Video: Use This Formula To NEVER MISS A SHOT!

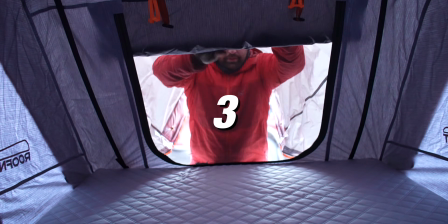0s
Shot 1, shot 2, shot 3, 4, 5, 6, 7, 8, 9. Let me show you a formula that you can use that's going to help you film any scene.
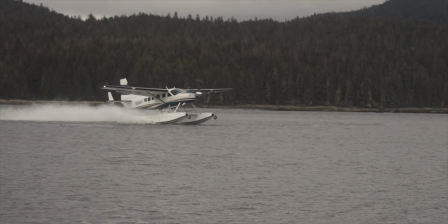10s
This way, when you start editing your video, you always have enough footage to be able to cut what you need.
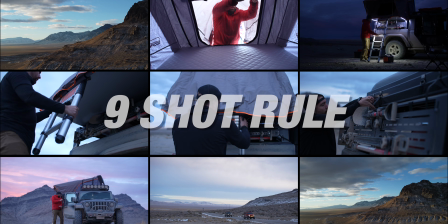16s
This is the 9-shot rule, and you can use this in a few different ways. You'll use it when you shoot your B-roll to add over your A-roll. You'll use it for transitions, or you could use it when you're creating a cinematic sequence. And with the 9-shot rule, you get enough variety to be able to move your video along or be able to tell your story.
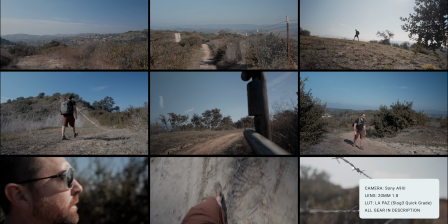34s
And so in this video, I'm going to teach you this formula, and I'll also show you how I used it to make a video here on my channel.
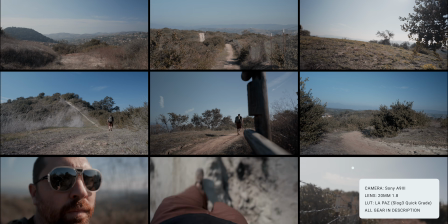40s
So this formula is basically 9 different shots that you'll capture when you're out filming. And you'll use this whenever you get stuck and you need some ideas on what to shoot. You could just default back to these 9 specific shots and know that you have enough footage for your edit.
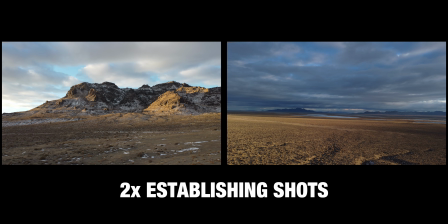55s
So the 9 shots go like this. 2 establishing shots. An establishing shot is a big open wide shot that shows the scene and shows where you're at.
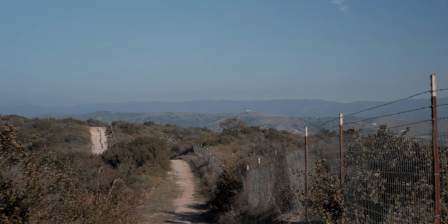63s
So ideally you'll want to use a wide lens, or you'll just want to show where you're at. You could use a drone for this, or you could just use a landscape style shot to be able to establish the location of where you're at.
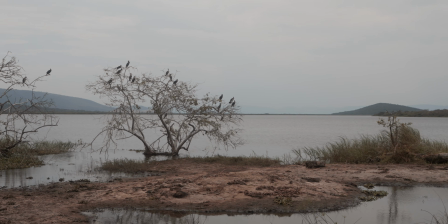75s
And oftentimes there won't be a subject in this shot. The subject is the landscape that you're capturing.
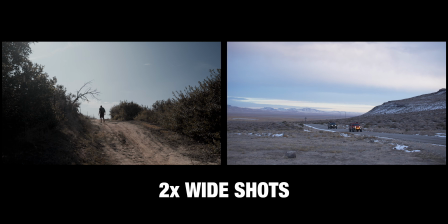80s
Now, the next 2 shots that you're going to want to capture are your wide shots. And so this would be using your subject or whatever it is that you're filming, and you'll want to capture a wider perspective of that thing.
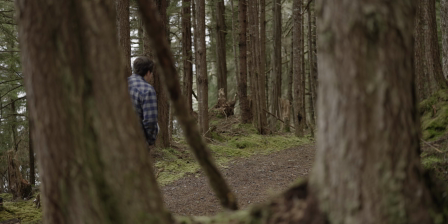90s
So if you're capturing a person, you'll want to do a head-to-toe style shot, and wide enough so you could see what the action is and what they're doing.
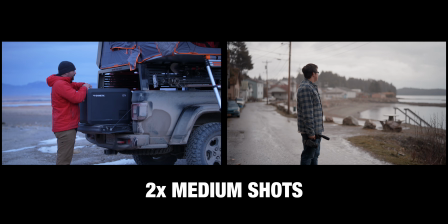97s
Now, you'll want to bring the camera in or zoom in on your lens and get 2 medium shots.
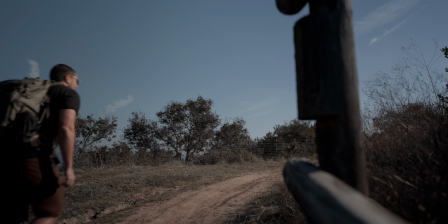102s
So whatever the action is, you'll want to capture it again using 2 different shots that are tighter.
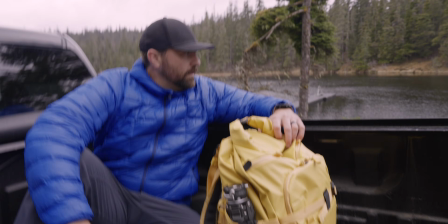106s
So it's a little bit wider, but it's not the full wide shot where you see your subject in the scene.
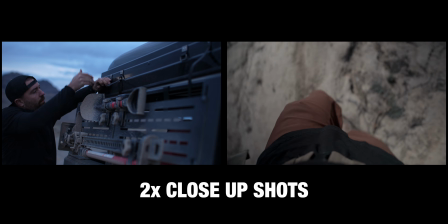111s
Now, the next 2 shots that you're going to want to capture are 2 different close-up shots. So this could be close-ups of your subject or close-ups of something in the scene.
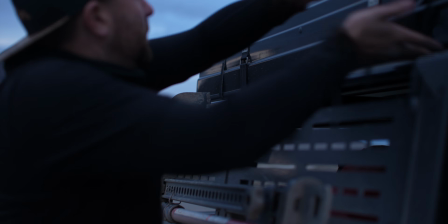119s
And so this is where you're going to want to bring the camera and grab something small and tiny and fill your frame with that specific object.
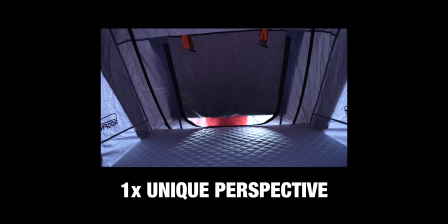126s
And the last shot that you're going to capture is one unique perspective.
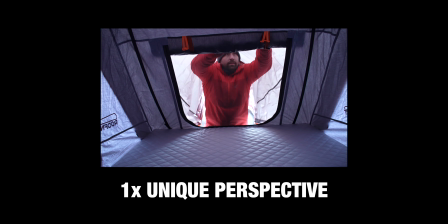129s
So you've already captured pretty much everything that you'll need to edit, but it's always good to get one extra shot that's just different.
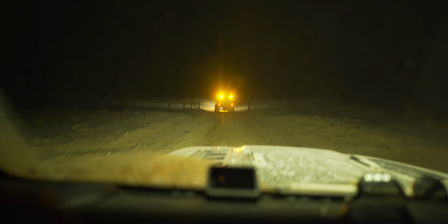136s
So try to think of how you can capture the scene in a way that's a little bit unique and a little bit different.
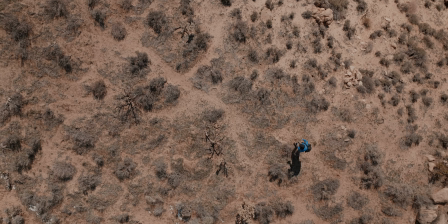141s
So this could be shooting straight up on a subject. If you had a drone, it could be shooting straight down on your subject.
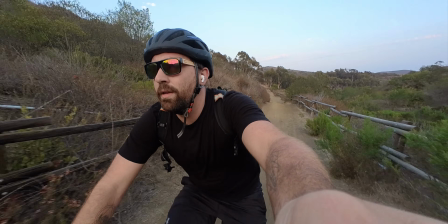145s
It could be just a weird movement that you make that transitions from like a close-up to a wide or something of that nature.
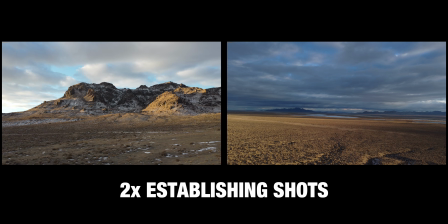152s
But you just want to think, what is something different that you haven't already captured? And so if you do 2 establishing shots, 2 wide shots, 2 medium shots, 2 close-up shots,
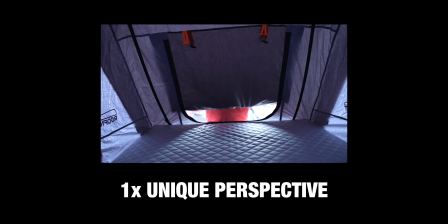161s
and then 1 unique angle, that gives you 9 different shots to work with.
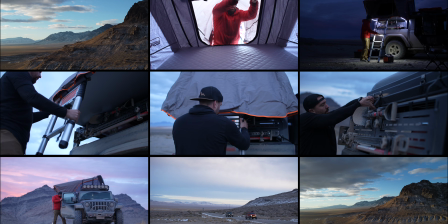166s
And so right here on screen, you'll see here are 9 different shots from a scene when I was out hiking.
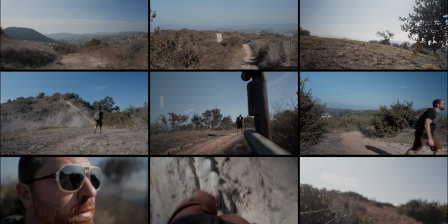171s
And so I was out in the trails creating a video about 9 different lessons that I've learned as a creator. And most of the video is just talking head.
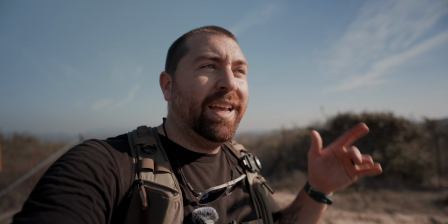178s
It's either me holding my camera in sort of a vlog style, or I put the camera down on a tripod and I put myself somewhere in the scene and talk to the camera. Now, on top of this, I needed some B-roll to be able to just make the video a little bit more engaging and also for transitions between the different lessons in this video. And so this is where I use the 9-shot rule. When I was shooting, I knew I was going to do a voiceover at the beginning of the video, so I needed enough footage to be able to set up the location, set up what I'm doing, and allow some time to do this voiceover. And so this is where I captured 9 shots that I could use to cut a little sequence before I actually jumped on camera and started shooting some A-roll.
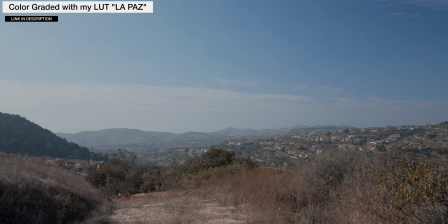215s
So here are the 2 establishing shots that I got from this scene.
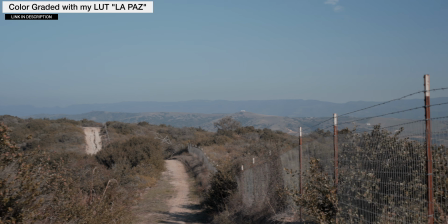219s
They show the landscape, they show where I'm at, and I added a little bit of movement into this by just panning left to right or right to left.
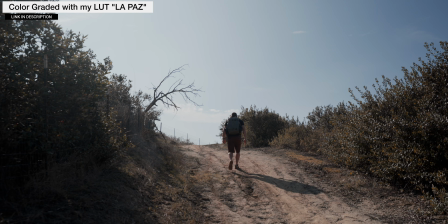225s
Now, here are 2 wide shots that I captured.
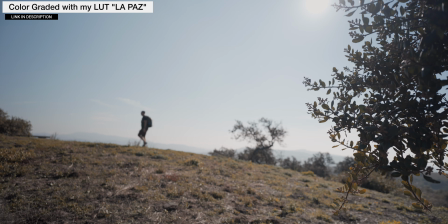228s
This is of me hiking through these trails, and I just got the camera wider where you could see me moving through the scene at a distance.
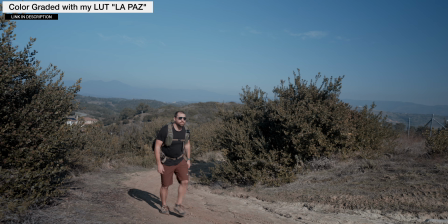234s
Now I brought the camera in and I did 2 medium shots. And so you could see here, it's 2 more additional hiking shots, the same type of things I was filming with the wide shots.
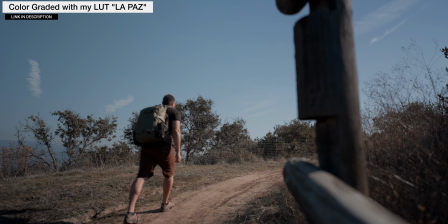243s
However, I did it in a little bit closer in this medium shot so I could have a different perspective.